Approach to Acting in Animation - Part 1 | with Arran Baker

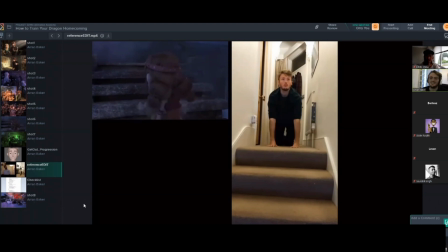So I'm trying to think about, like, because you could still be very heavy and very weak, and therefore you're not going to be able to push yourself off the ground too much, and that's going to change your weight and your timing. So I was but Toothless is very strong, so I didn't want it to make it feel like when he was walking it was too much of a struggle.
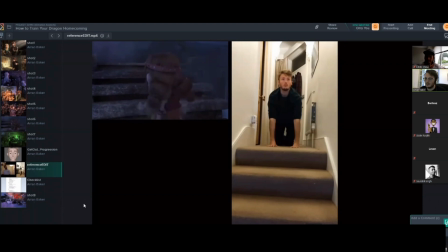I just wanted it to feel quite natural, but he needs to feel heavy as well. So yeah, that was this. And it was really fun to do. But it's just making sure that, like, as the foot comes down, there's a little bit of timing before it sinks down. And then there's like a nice cushion in as he settles. So it doesn't feel like he recovers too early, because then he'll feel too light. So it's just that little like kind of thing. And then I did this accent here in my reference, which we dialed right back. They didn't want him to feel too confused. They felt like it was an extra level too much. They just wanted it to be quite simple. And so that's where the directors kind of said, okay, do this action, but do it like 5 or 10% of what you've got there.
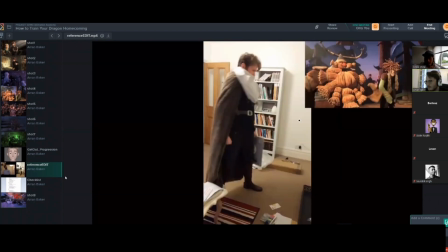So it was very, very subtle. So are you presenting your references before you even present your Maya scene, your play bath? And then they say, okay, that looks good, start blocking? Mm-hmm. Yeah, exactly. So that's kind of a procedure that we do with Dreamworks, where they want to see our performances beforehand.
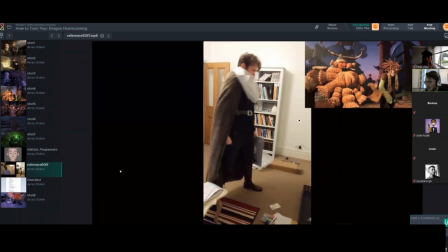It's not like mandatory. We don't have to, but they encourage it. And most of us animators want to anyway. It's going to help us later. And so I'd say, yeah, 99% of the animators film reference, submit that first.
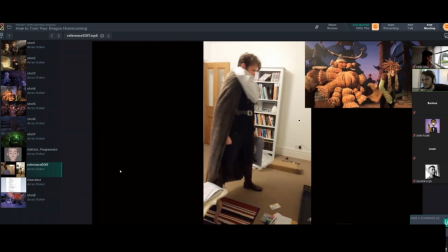Then the animation director will say this one, this one, this one. Or let's just do number 3 of these. And then we show that to the directors. They say, yep, that's good. And then we go into my scene.
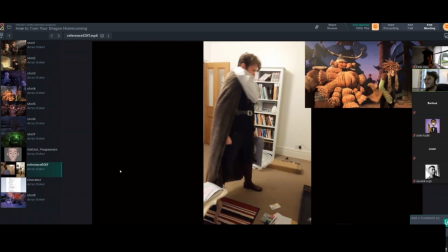This one was quite a fun one, where after my supervisor was telling me about going outside and that kind of thing, getting into character, he said, think about Gobber, how heavy he is, what he's holding. In this case, he has in a massive costume. Like, he's actually dressing up as Stoic for this stage play.
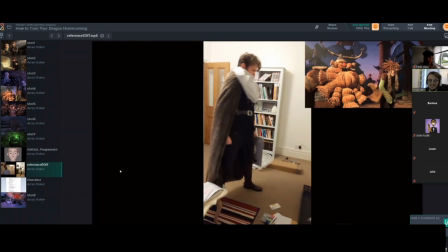And so I thought it'd be fun to try and dress up as him as well. And this is where I was holding the book to try and help sell this like wooden plank prosthetic arm that Gobber had.
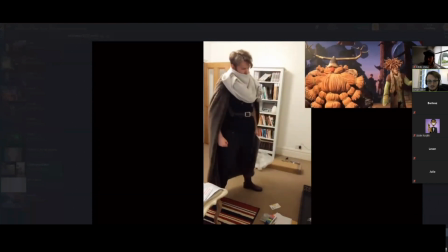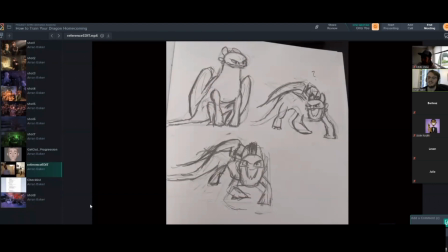So they wanted him to feel very like pantomime. So I deliberately made him like very deliberate gestures.
I am strong.
Because Gobber isn't an actor. They wanted it to be like kind of bad acting on purpose. So I thought this would be quite fun to just do some cliche stuff.
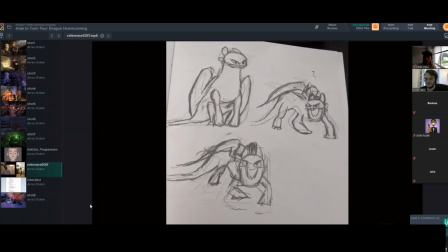And so I tried to think of like performances that would just be like, not completely literal, but occasionally sometimes it would be. So that was quite fun.
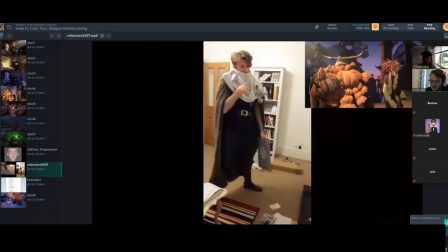Then this is a shot I did of Toothless, this is the first shot I did with Toothless actually, where he screams.
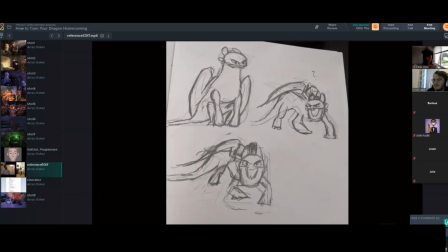It's a very short shot, but it was I think it's one of the only times in the short film where he gets angry, and so I really wanted to take liberty of that, and so I looked at a lot of reference of Toothless screaming and how he roars,
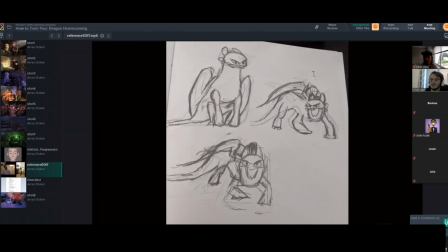how he like asserts dominance, and in context of this shot, the 3 little dragons, Toothless's baby dragons, flew away from home to go and find out who Hiccup was.
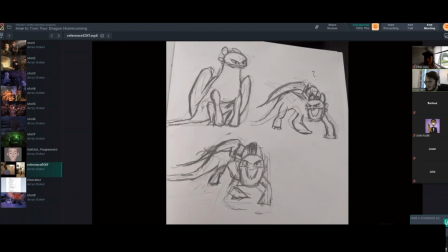And this is the first time that they've landed on the island and their parents have caught them. And the little kid's like, oh my God, we're in trouble. And this is Hiccup being like, why did you run away from home?